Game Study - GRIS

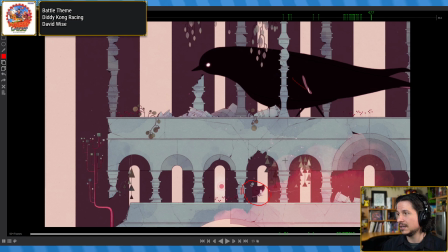[8:07]
Even if, imagine we didn't see the character, we would still feel that this is a heavy bird.
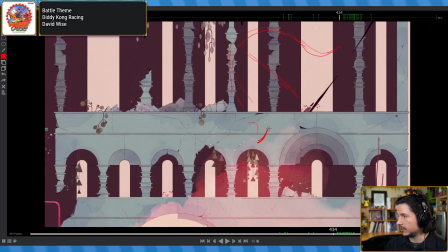[8:13]
Well, it's really just all in the spacing. So, you also have a camera shake, that helps a lot.
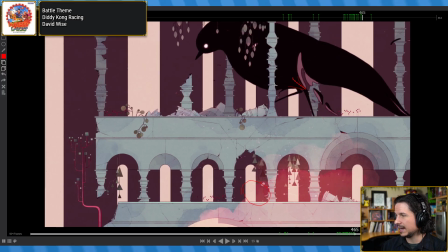[8:20]
But it's the spacing. If you look at it and imagine kind of a bouncing ball, it comes up.
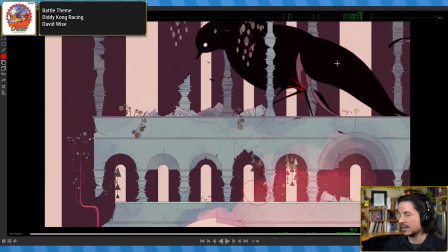[8:28]
And we'll look at the other the other step as well. It'll be easier because it's not forming as well.
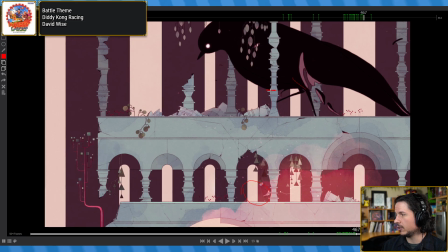[8:33]
But if you kind of look at the spacing here, it holds very high, very much. It's just kind of staying up in the air. Then as it starts coming down, it's the hips that are leading.
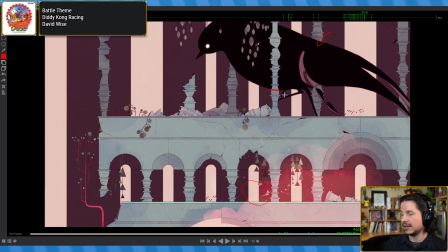[8:49]
This portion of the bird is starting to come down. It starts to create that pushing motion. The chest is kind of coming through as well. So as the hips come down, it's pushing this forward as well. But the head is still coming up here.
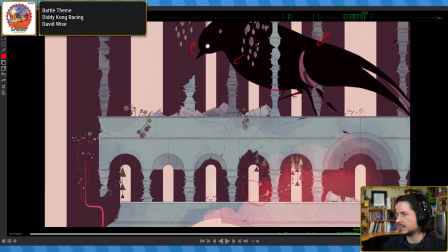[9:06]
And we get a little bit of anticipation with the leg. It's coming up slightly.
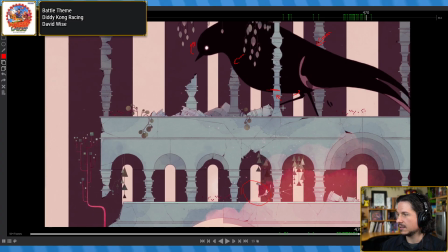[9:13]
Then, right after that, hips keep pushing down. Leg starts to come down. Everything is coming down now. Except for the tail, which is overlapping upwards, which is nice.
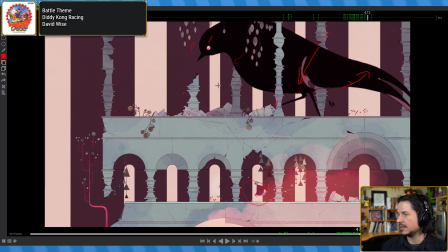[9:26]
It gives some contrasting motion. And then, in one frame, look at the spacing.
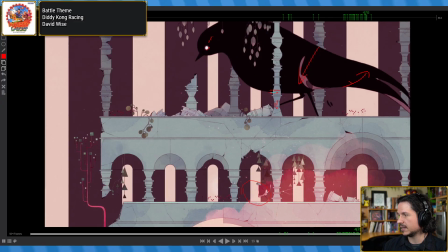[9:32]
We go from up here to down here to way down there.
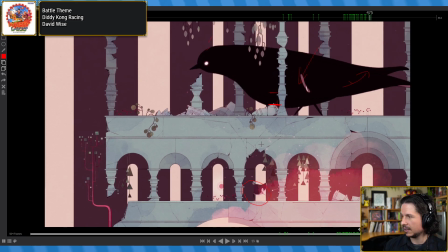[9:38]
Look at that spacing. And then it hits.
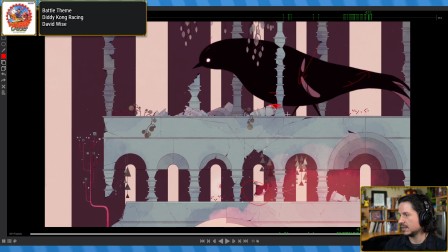[9:47]
It just slams into it. The foot comes down. Slam.
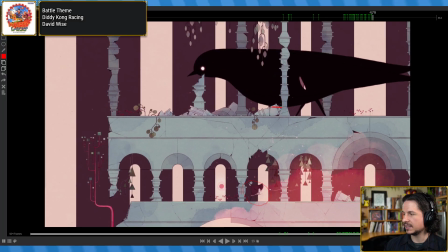[9:52]
But then what also helps is if you look at the body kind of bounces. It goes down, eases a little bit, and then starts going up right away. Not by much, but a little bit.
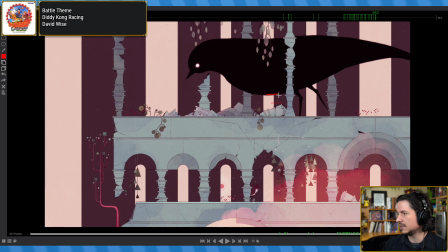[10:05]
So it eases back out here. It eases out slower than it goes down.
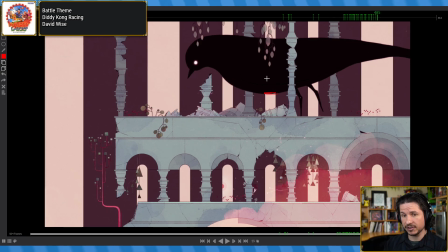[10:10]
So that makes it feel heavier coming down than it is going up.
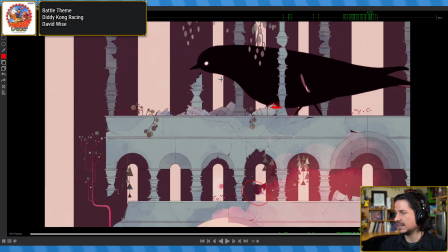[10:16]
But what really makes it heavy is that the head takes so much longer to overlap.
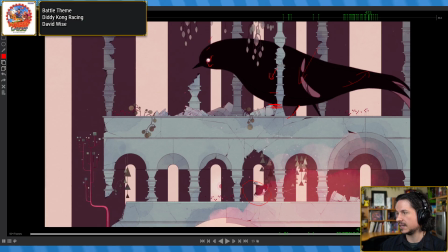[10:21]
So we get down, head's coming down, body's coming down. Now, both things keep going down.
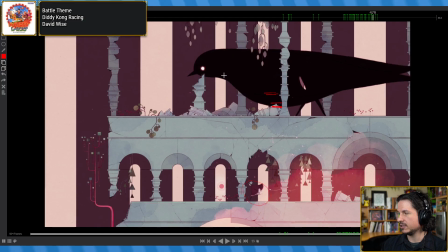[10:29]
Head goes down, body goes down. Frame after, body's starting to come up, head's still going down.
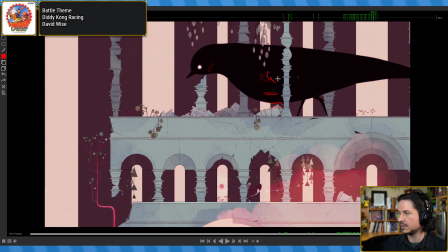[10:39]
That creates that nice overlap. Now here, going up, the head is now going up as well, but the beak is now going down. So you feel that weight shifting right through the entirety of the bird.
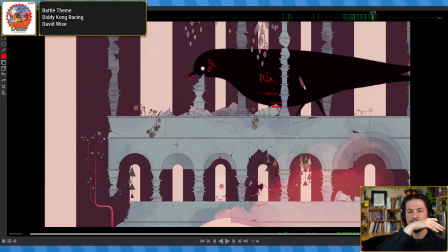[10:52]
It's not just going tuk tuk tuk, you're getting it shaken there. All the way through.
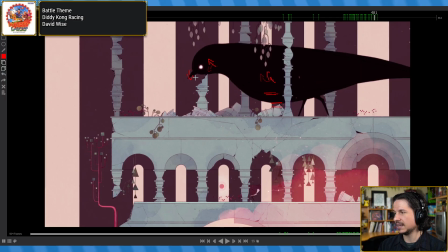[10:59]
And look how long the beak takes before it goes back up.
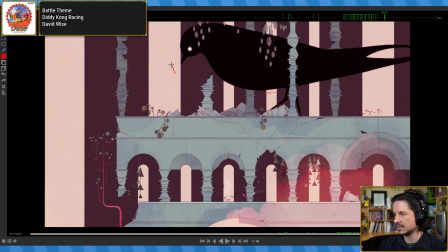[11:05]
Right here. This is when the beak starts to go up again.
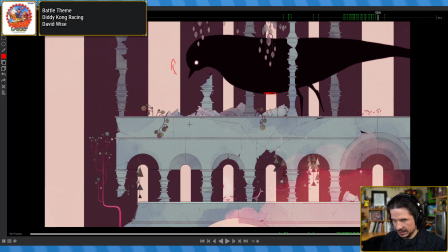[11:10]
That adds that big, heavy anticipation before the next hit.
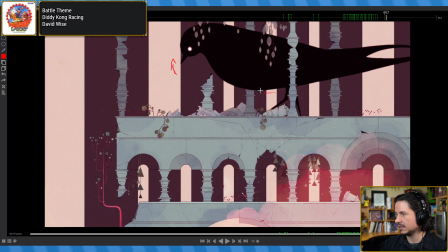[11:17]
And then once again, you get that anticipation. It comes up, really holds it, even freezes. Like right here, it's holding for one pose,
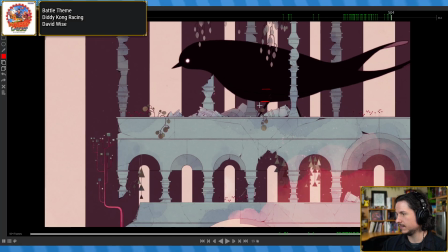[11:29]
and then wham, just right down. And this is another really cool thing that they're doing here, is that they take this really extreme motion downwards.
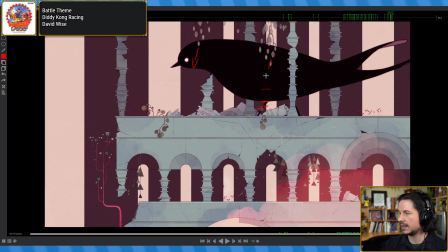[11:48]
Down. Everything's coming down. As the hips stop and kind of hit the ground, what they then do is they transition this motion downwards into a forwards motion.
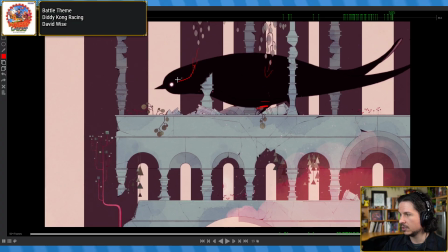[11:59]
They're using that momentum to jut the head forward of the bird. So instead of feeling that like a head just pops forward, like it's just sitting on a tuk, it just creates a pigeon effect.